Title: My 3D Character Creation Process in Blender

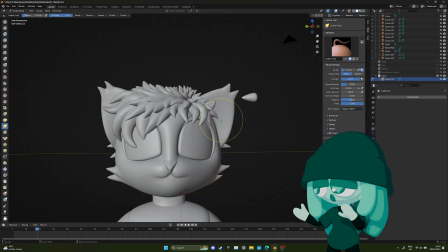Overall, I found this allowed me to make the hair kind of stand out as one unified object instead of loads of separate little spikes.
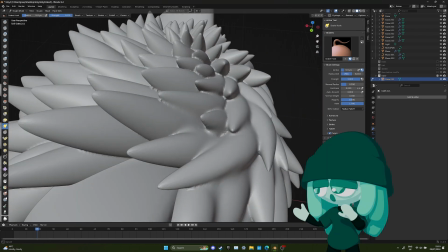It makes the hair feel a bit more organic.
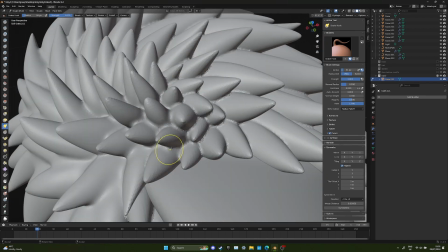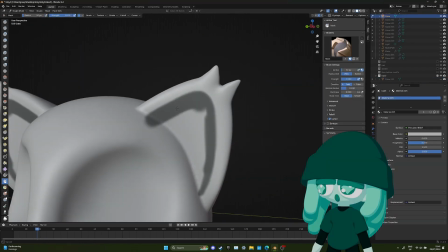I'm using the mask feature here once again to carve out inlets for the ears.
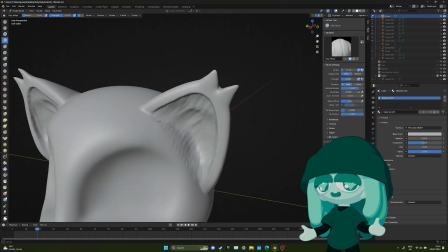At this point, I'm really starting to think more about secondary details and focus less on general shape.
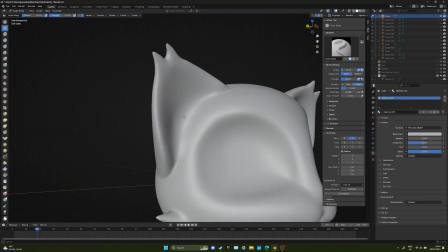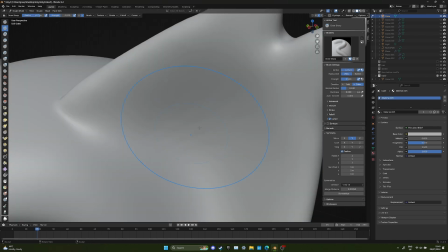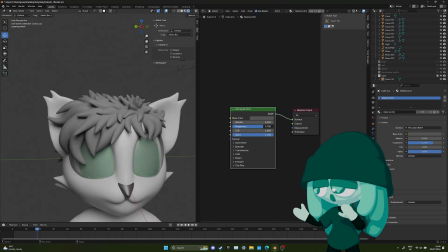Experimenting here with a few materials. I thought the hair BSDF might give interesting results at first, but it really doesn't work unless you're using actual hair particles.
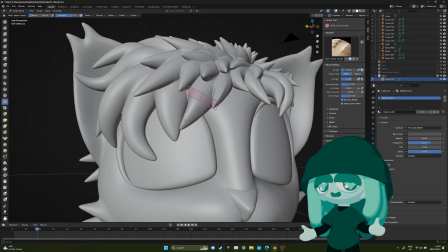I ended up using the principal BSDF on, I think, most surfaces, if not every surface.
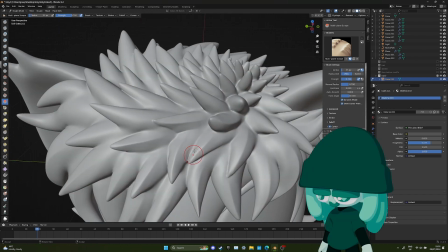Except for the cornea, actually, which uses the glass BSDF.
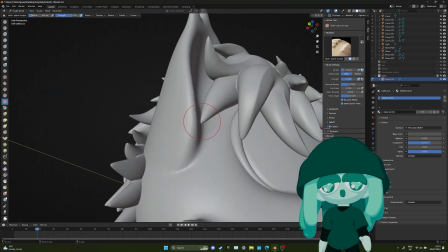Just because it's very kind of simple, toony surfaces, so it didn't really need anything very sophisticated.
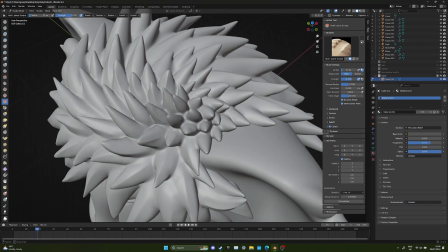Using the multiplane scrape brush, I thought it would be a good idea to add a bit more definition to the hair strands.
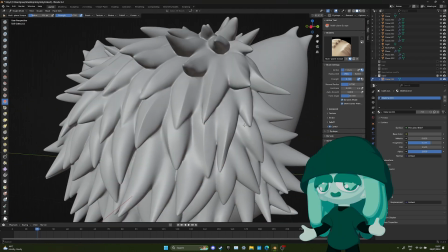Throughout making the model,
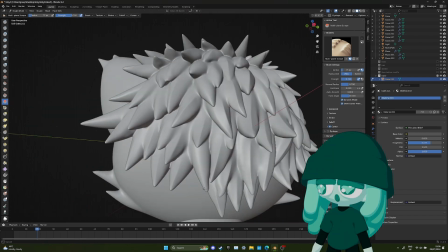I kind of realized a nice mix of large curves but also more jagged edges worked really well.
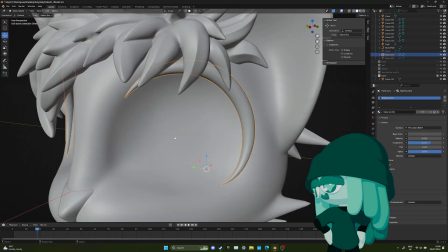Gave a really nice distribution of detail across the model, which is why you also see me adjusting the eyebrows a little bit to have a bit more sharpness.
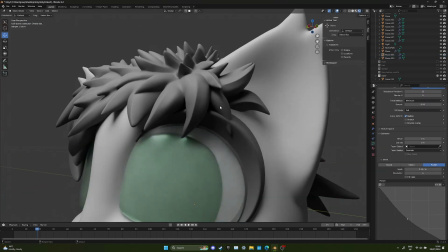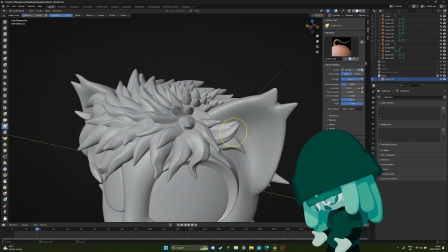And in that spirit, I also adjusted a few of the hair strands using the snake hook brush to be a little bit more squiggly, just to make the hair a little bit more frizzy,
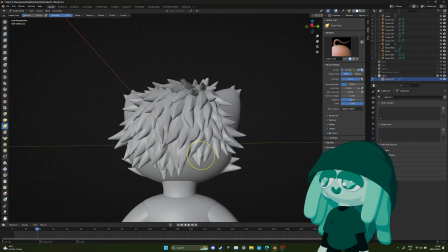and I felt like it gave it a lot more character.
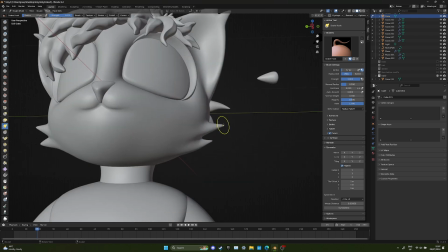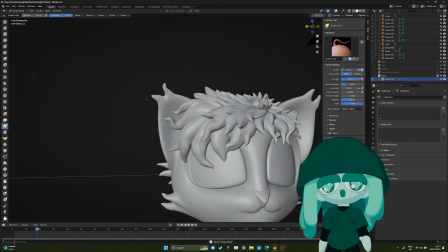Again, focusing as much as possible on silhouette here and the most important strands at the front, pouring a lot of attention in those particularly.
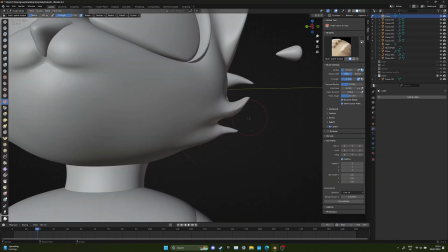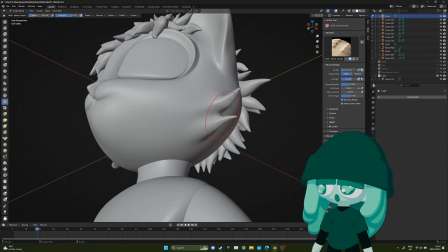At this point, I'm really focusing on tinier details on the face,
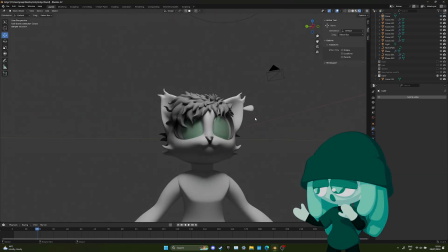adjusting very minutely specific curves and making some areas way sharper. That's why you see me remeshing the model a lot.
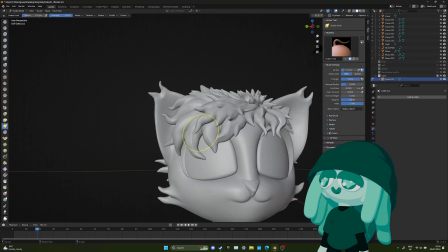I'm constantly trying to give myself enough definition on the mesh to be able to zoom in and work on it some more.
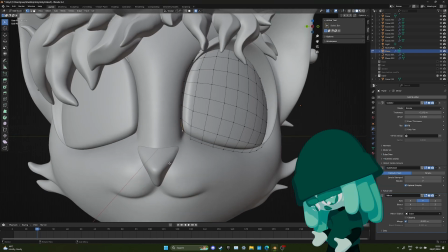And really make sure, especially on the face, which is probably going to be the area of the model that is the most
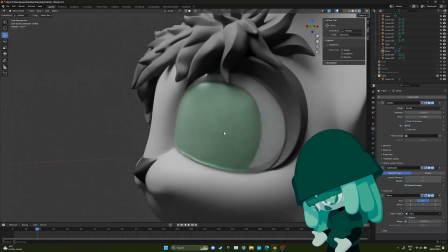caught by the eye, that every curve and bump looks as clean as possible.
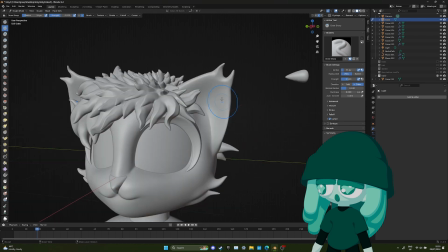Usually with very realistic and organic sculpts,
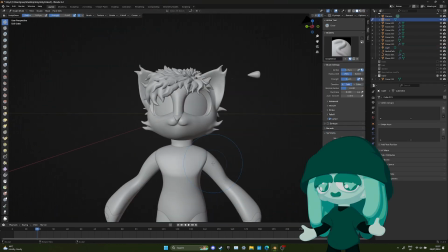I like to keep a few brush marks and like sculpt marks that I use, especially with the clay strips brush.
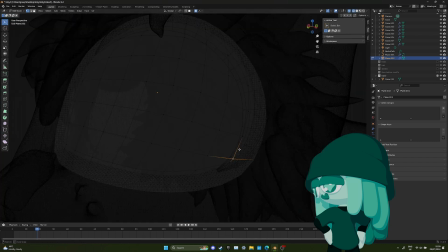I like to work the surface a lot more, but here, because the style is very almost plasticky, I like to keep it nice and smooth.
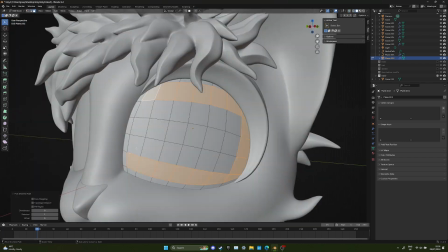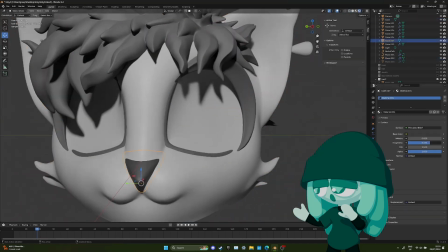Here I figured out adding a secondary eyebrow on the bottom actually framed the eye out really nicely.
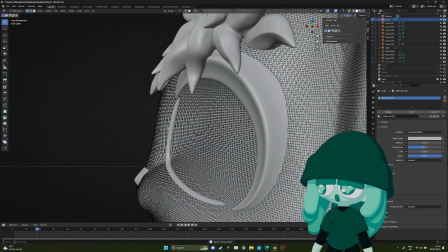So that's one of the nice surprises you can get with working with a vague idea in your head,
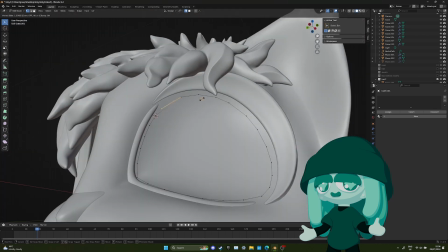but not completely being set on one specific idea. It's also the advantage of trying different things.
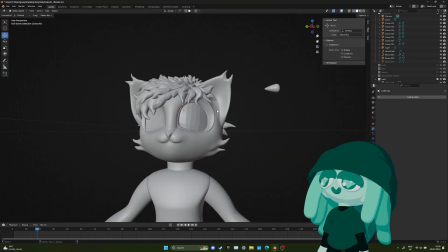You might stumble on ideas or details you really like that you just didn't plan on doing at all at first.
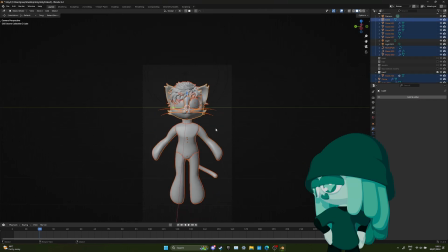And now comes the posing process. Notice here how I do the posing before I actually do the clothes,
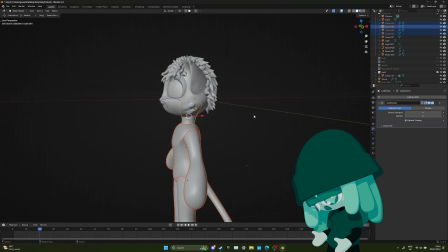because the way I do the clothes is I extract the geometry from the body and actually use that for the clothing,
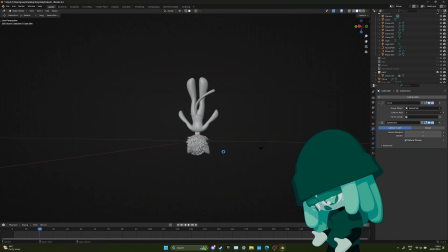so it's way easier if I do the clothes after the character has already been posed.
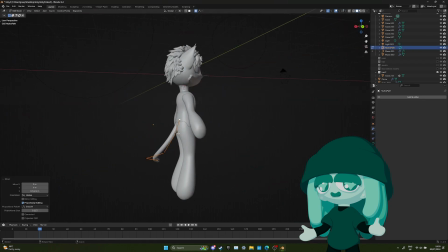This is actually the opposite of how you would do it for a game character, as you would want the clothes to deform with the body in the rig.